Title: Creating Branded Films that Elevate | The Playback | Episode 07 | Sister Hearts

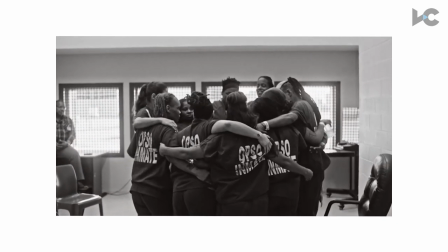At the beginning when Miriam asked them, tell me something good about yourself, we're having a hard time thinking about anything to say because they haven't thought about even that idea in a long time.
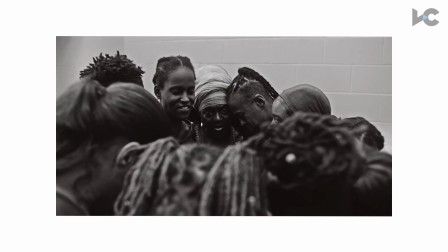To get into a place where they're being so positive and hopeful is all amazing.
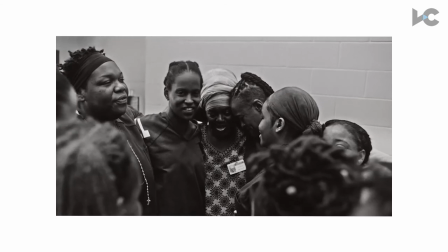Sister hearts for life. Sister Hodge for Life. A change starts a day. Sister Hodge for Life.
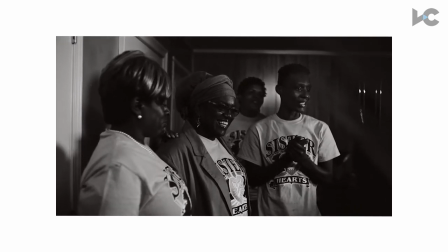When I was in prison, I met a lot of wonderful women.
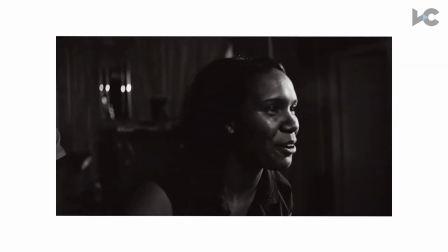So this is something like I wanted to set up. I wanted to have the women have their photo taken, and I thought that that would be a scene to be able to film to.
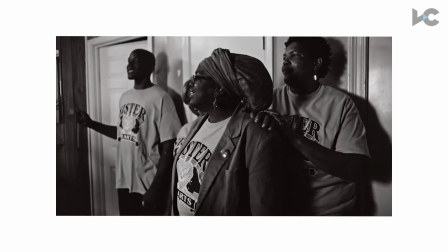And I was trying to think of a way to kind of introduce the women to the film, because Miriam's spoken for everybody,
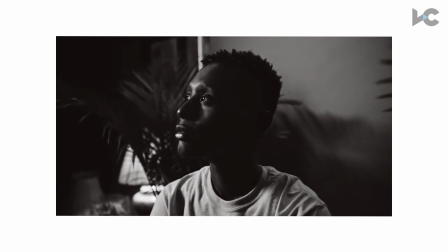And I wanted this moment where they finally speak for themselves to kind of be a transition and place us back into their world.
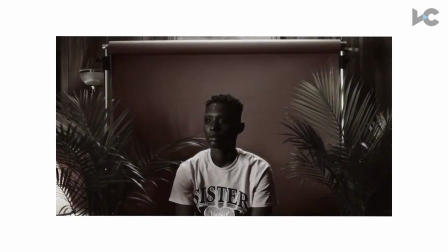I was sentenced to two and a half years for a marijuana charge.
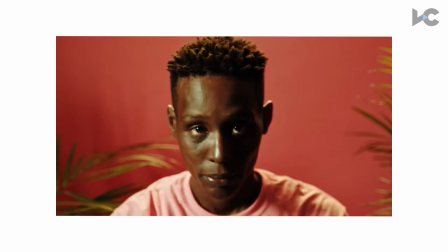When you go back into society, you have to start all over again. So many things have changed, you have to catch up with the times.
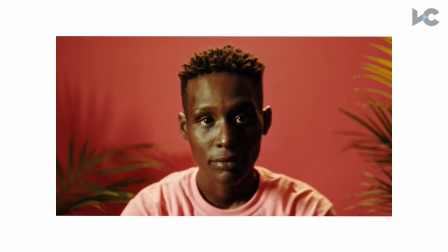The transition to go to color here was really rooted in this idea of like,
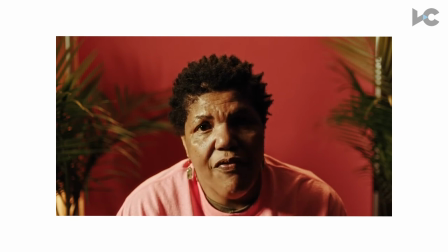when you're a formerly incarcerated person, you're kind of participating in a different world.
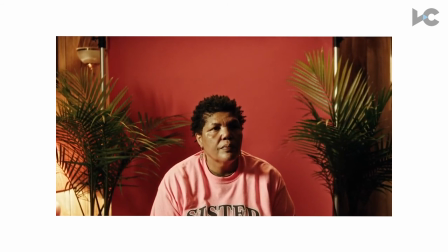But moving it back into colors, I think, was, for me, a reminder that this is actually part of our world, too.
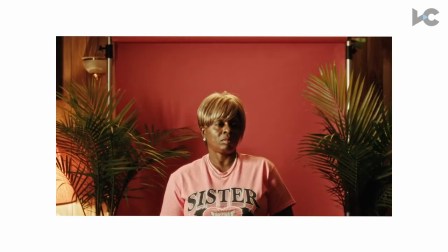And we have a responsibility as a society to contribute to the success of people who have, you know, done their time.
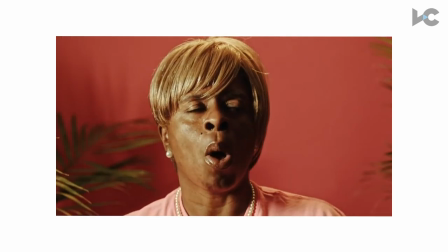You know, we are a part of society, so we are responsible for helping them succeed and giving them a second chance.
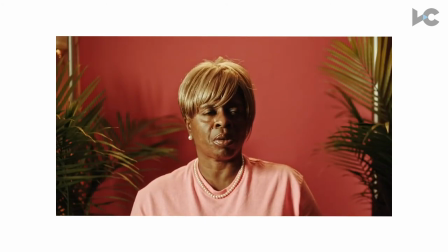And wherever we intersect with them at a place of work, or if we have an opportunity to vote on something,
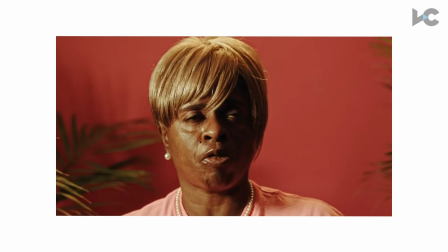if we have an opportunity to patron places, to support places like Sister Hearts in our own communities,
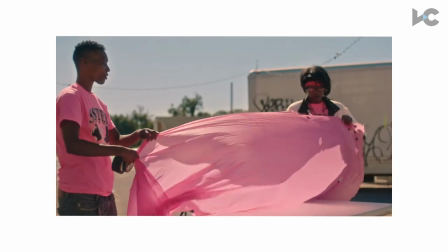this isn't some distant world, like this isn't the same world that we're living in.
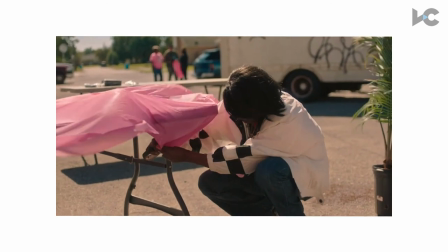We're not depending on society to rehabilitate us.
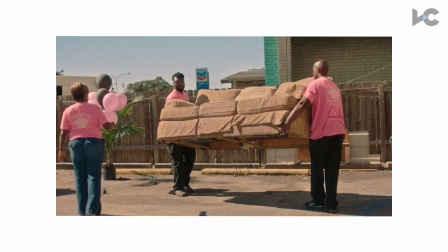We have taken the reins to rehabilitate ourselves.
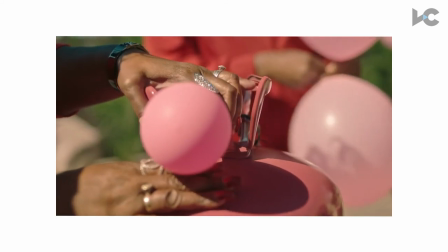You know, just trying to bring this film home here with like a reunion and And I think if you think back to some of the early
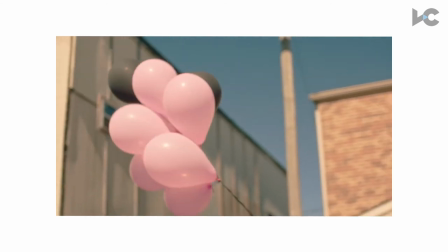images of the film and how hardened some of the people are and to get to this point,
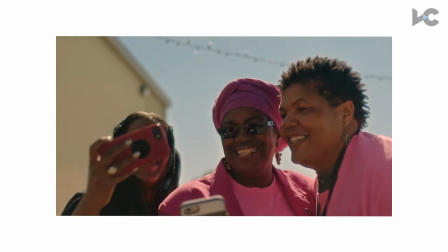I think, like, is all about just for me, it was also just awesome. And it was just dope to see, you know, Maryam have such a good time with with these women that, you know,
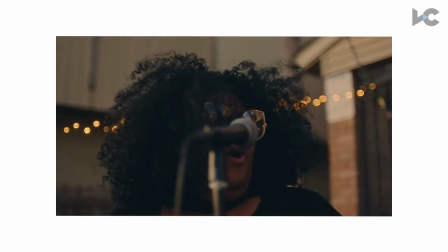they were all behind bars at some point to see them free, to feel valued,
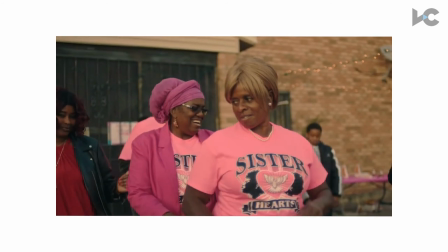to have a camera there that makes them feel seen. I mean, that's what it's all about.
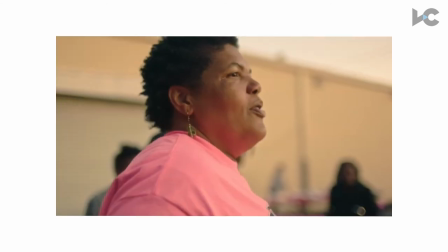How wonderful they are. I want them to know they matter.
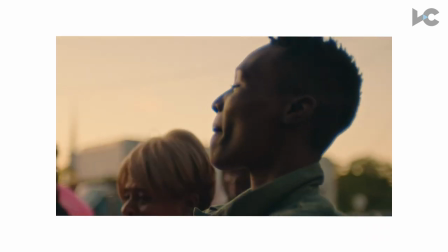Just because they've committed a crime, they're no less of a human being.
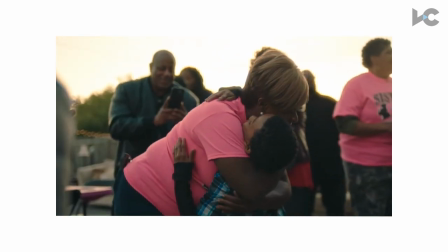They can regain their dignity. They can be successful after incarceration.
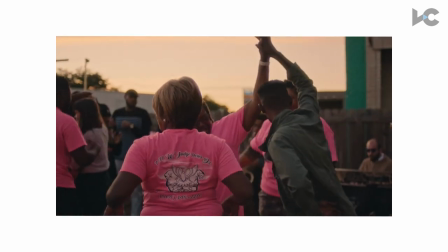You know, that's sister hearts. You know, if people are in New Orleans, I'd definitely tell them to stop by.
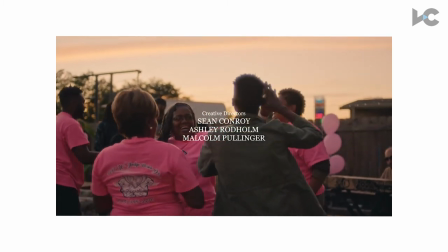They've been doing really well. Mariam just got a grant to build a decarceration center.
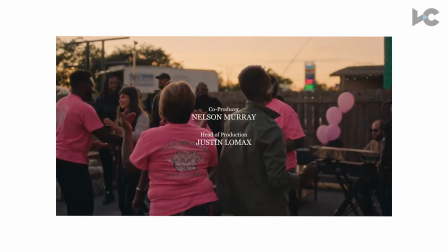where she can continue her kind of passion of, as she calls it, decarcerating people, helping them transition successfully.
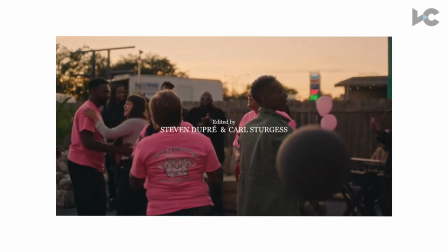Yeah, and then this was, you know, made with Square,
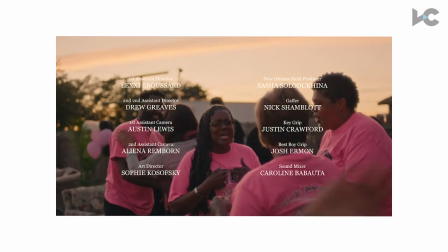and it's kind of an amazing collaboration where we got to work on something rooted in kind of economic empowerment, but really, that was really the only prerequisite,
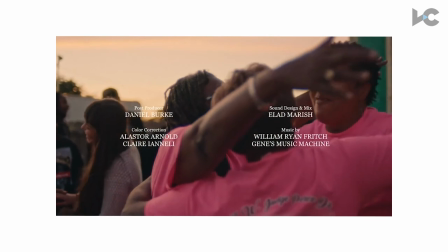I guess, to tell an amazing, I think,
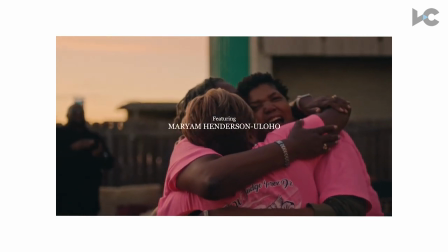story about a really incredible woman and a group of incredible women in a business that I think is doing all the right things.
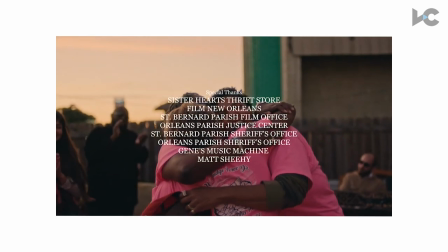Oh